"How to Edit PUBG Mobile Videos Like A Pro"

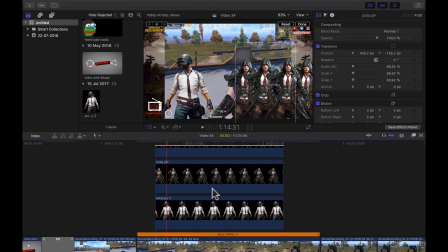I'm going to add the other ones the same way I added this one. You already know this, but let's do it again. Put the image outside of the frame. Add a keyframe. Select where you want it to appear.
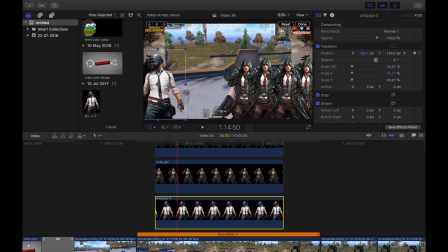Move the image to that position, and I'm going to do exactly the same for the other four.
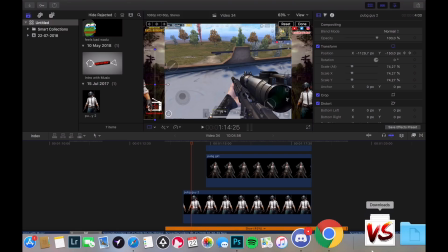Now I'm going to add a last image, a versus, so you will understand this is solo versus squads.
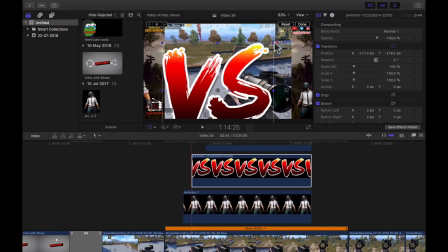I'm going to fast forward a little bit because you know how to do this.
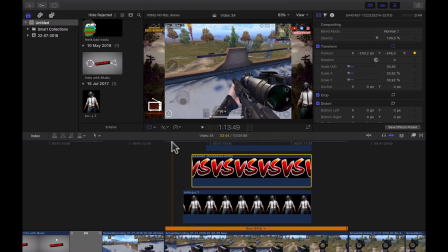And here's the final result.
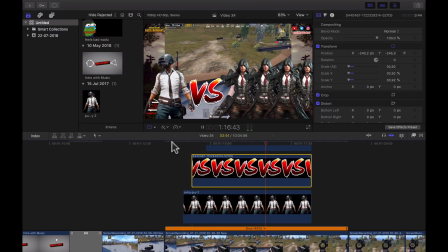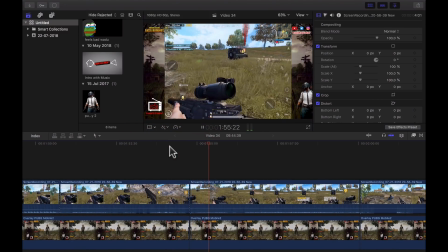Here I want to use a jump cut while running. Really easy to use, and if it's done right, your video is going to look really professional.
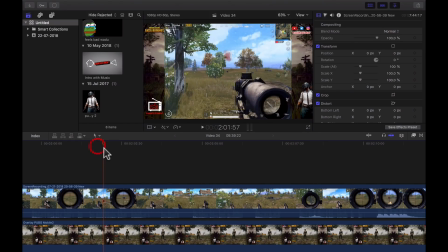Here's another trick I use while scoping and using jump cuts. I look for this frame, the position in the scope, then I cut it,
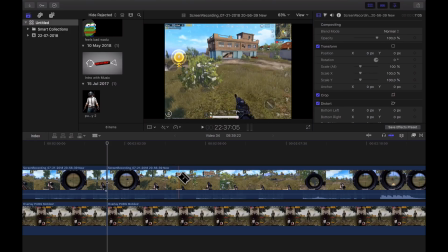I move forward and I look for the same position, and this will help me to get rid of all the boring stuff that is in between.
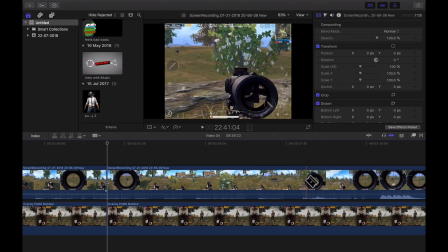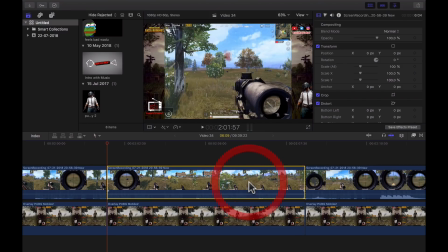So just delete now and looks pretty cool.
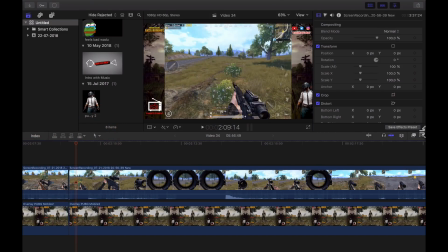Here you can see that jump cut doesn't look right because of the different weapon. Easy solution you already know about.
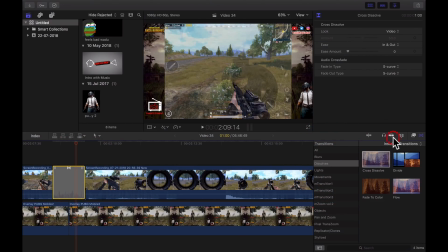We are going to use a transition. And the problem is solved.
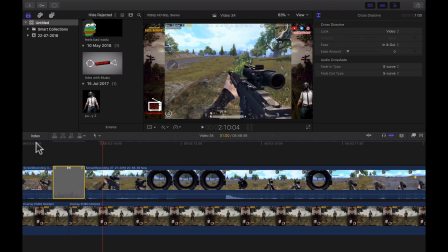Really easy, really basic, and these are things that you can find in any video editing software.
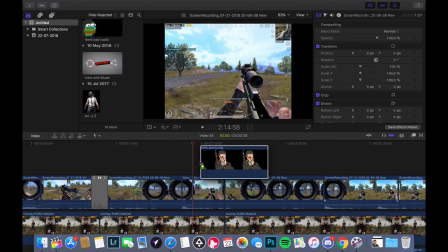I have a really cool shot. It's time to add a feels good meme. As always, drop your image.
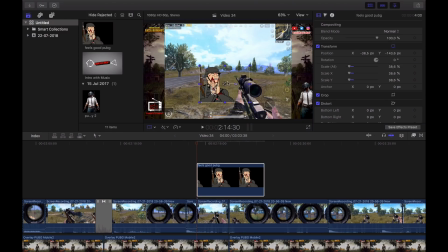change the size, change the position. I'm gonna put it away from the screen. I'm going to add a keyframe. I'm going to choose where I want it to appear. I'm going to move it to that position.
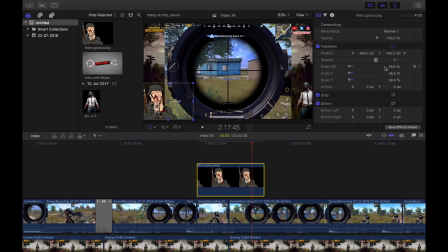I want it to go away here. I'm going to add a new keyframe, and then I just change the position so it will go out of the screen. Really simple to use, and it adds a lot of value to your videos.
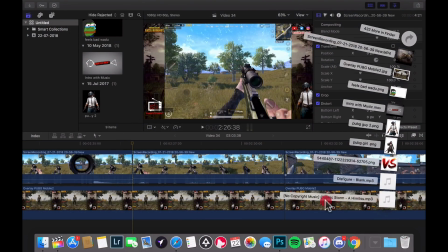It's time for the final battle, and I want to use some epic music to go with it.
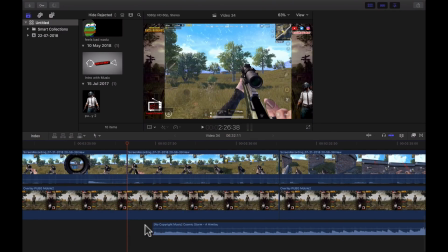Same as always, just drag and drop, choose the best position, and especially choose the best moment to put your music. You want to create some momentum between the music and the gameplay. Our movie is ready.
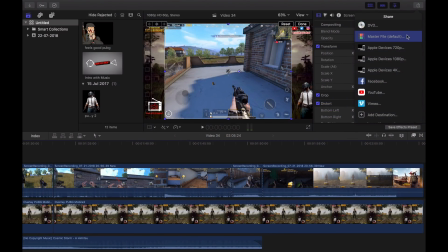It's time to export. Just click here. Master file is better because I want to upload to YouTube manually.
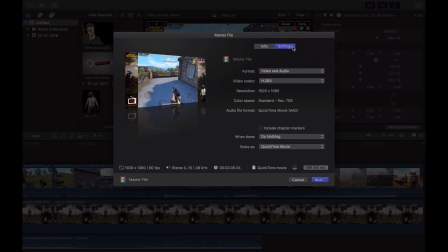Here are my settings. Copy them if you want. I use the same for all of my videos.
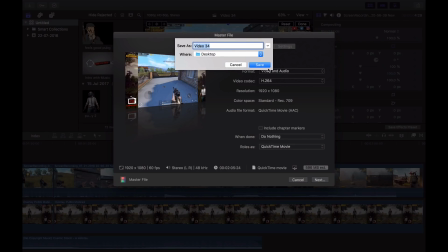Now we just need to wait for it to be ready, and then we can upload it to YouTube.
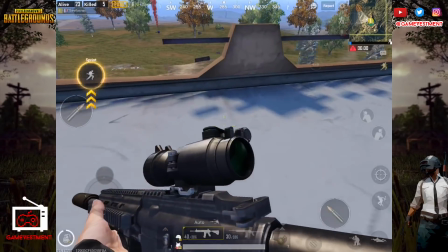So let's watch the final product.
Get off my lawn, please.
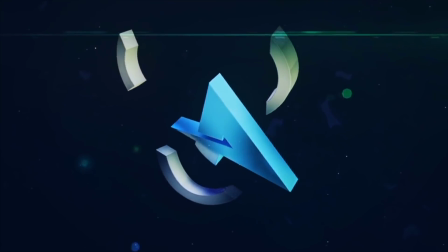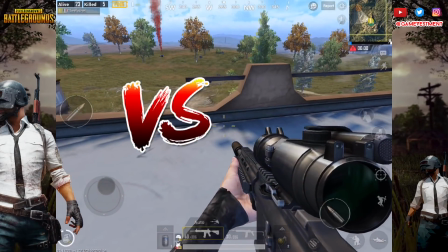Cuckoo everyone, welcome to GameVestment versus Squads.
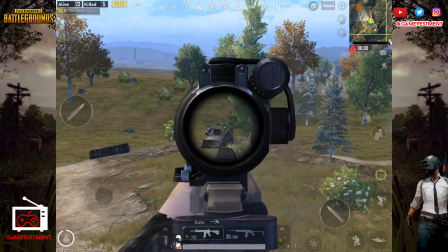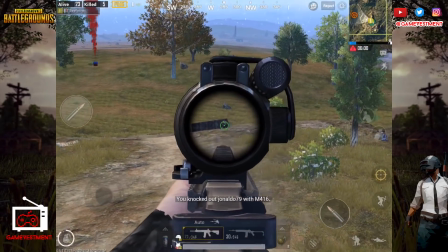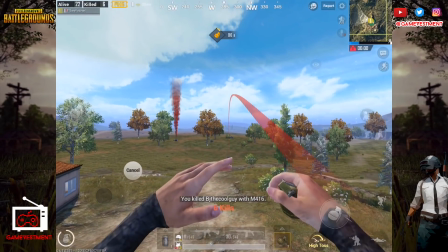They are going to be really angry if they survive, so I really need to get rid of them.
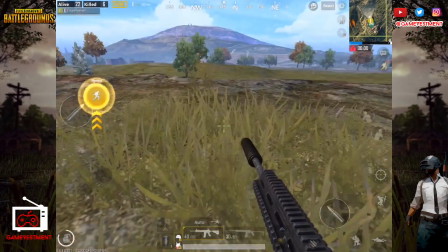Hiding my jump with a grenade. I need to flank them.
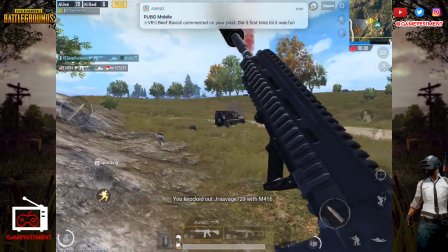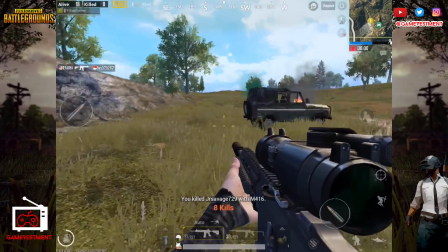Three dead. I'm missing the last one.
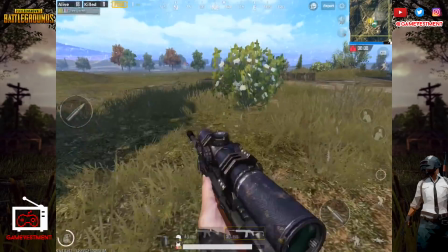Ouch. Okay, I need to find this guy.
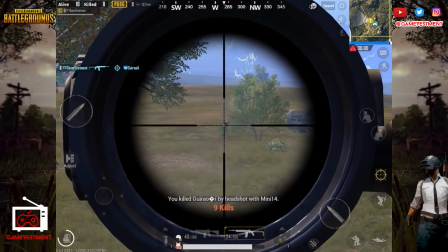Ooh, I see you. GG.